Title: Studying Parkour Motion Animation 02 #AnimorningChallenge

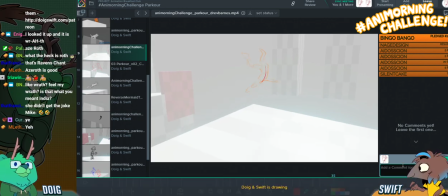You see here you've got this lovely line again down the back, which is super nice. But you seem to be losing a little bit of the mass again. Because these three drawings are all quite comparable in mass. But then this feels much smaller. So it feels like we've lost some mass. So just be careful of that.
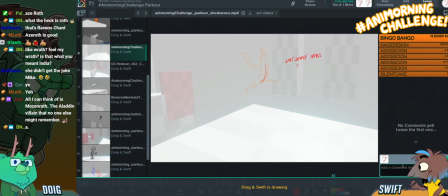You might need to enlarge the drawing a little bit. Compared to previous drawings. If you want me to stay on time, by the way, you're going to have to be harsher with me. Get on to the next one, Swifty.
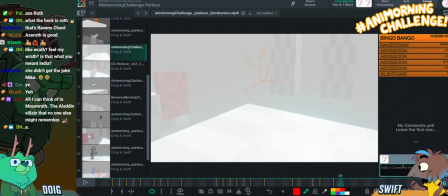Come on. Okay, let me just next. have a... Okay, let me next just... one, come on. Let me just have a look. You're done. Come on, you're done. Just look through the... Come on. I'm going to have a look. I don't think you were expecting that. I wasn't.
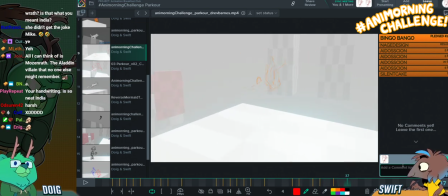If you want me to get on to the next one, you're going to have to be... So this pose here, I really like the way that we go from this
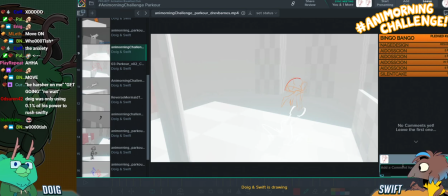really nice line of action to this spine reversal as they push the magic up. This is also a really fun pose. Like, I love it. Some really nice posing in here.
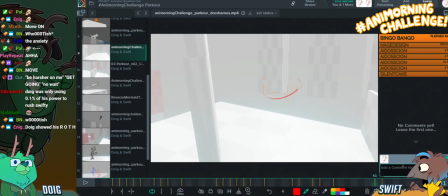I'm just laughing. Everyone is reacting to that. I don't know why I bother. You be harsher on me. Get going! No, wait.
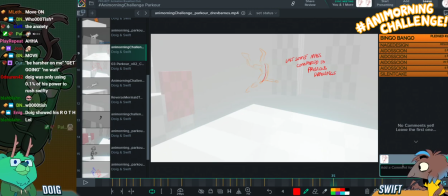But I feel like maybe as they're coming down here, because we get the arc of their motion pretty much here during these frames. And because they're falling down here, it feels a bit strange for them to be able to rotate around like this, so close to the ground.
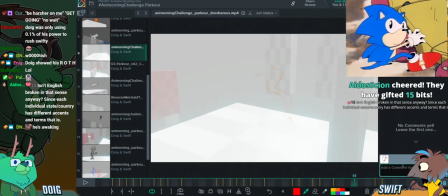You're right, my friend! Thanks, Sonic. Isn't English broken in that sense anyway? Since each individual state/country has different accents and terms, that is.
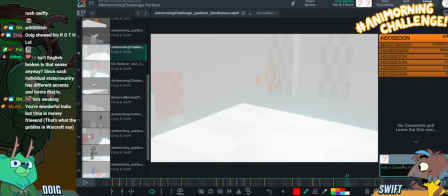Yeah, well, English is an extremely broken, terrible language. I feel bad for anyone trying to learn English. There's so many different accents, yeah. There's a billion different accents, and also there's a billion different meanings for words that sound exactly the same. Yeah. Like there and there. And there. And there. Yeah.
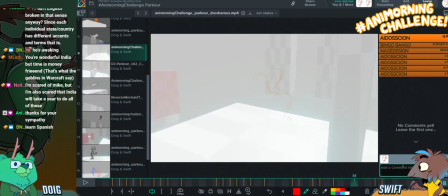Yeah, so it feels like maybe they're a bit too close to the ground to be doing this. Like, in terms of this frame, I feel like the ground's maybe like here.
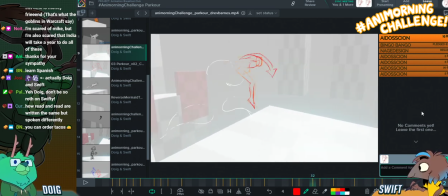So maybe you just want to ping them up higher.
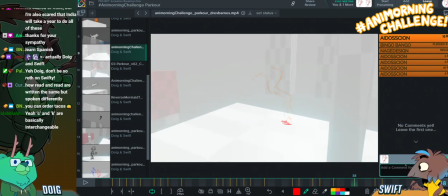So that they, rather than having the height of their arc here, if the height of their arc is instead like here-ish,
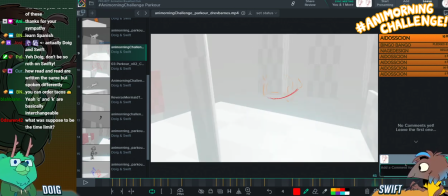then I think this pose would make more sense. I very much like the pose though. I like this line of action. I like this reversal. Super nice. It just feels a bit out of place being so close to the ground. Like it doesn't feel like they would have the momentum if they're falling like this to suddenly flip around again.
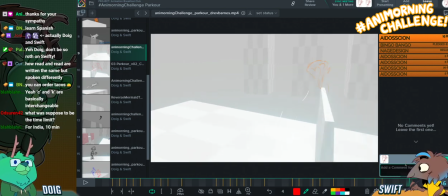Oh, that's another really nice fun pose. I really like that. Yeah, that's cool. Right, Yeah. strong pose on it. Alright, strong pose. Strong. My little... the hand. Strong pose.
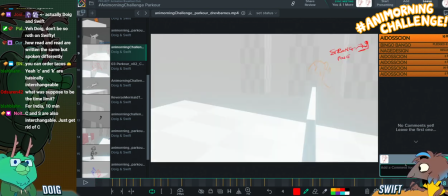Okay, next drawing. Okay. Great work, Drav.
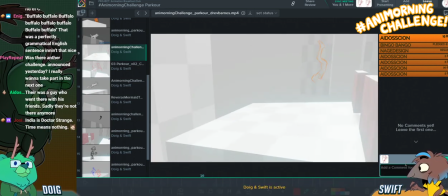I hope that those notes are helpful for you. Mainly it's just about maintaining the mass and making sure that you're giving yourself enough time to do stuff.
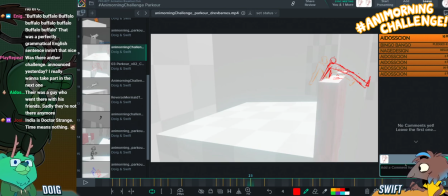Make sure that you aren't doing everything on ones. Because especially if you have spacing like this, which is like...
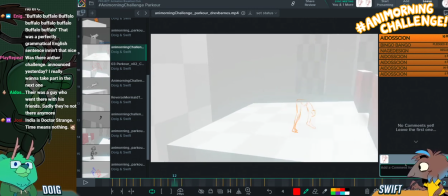the spacing is fairly wide in places. If you're having quite wide spacing and also putting everything on ones, it's going to go really, really, really fast.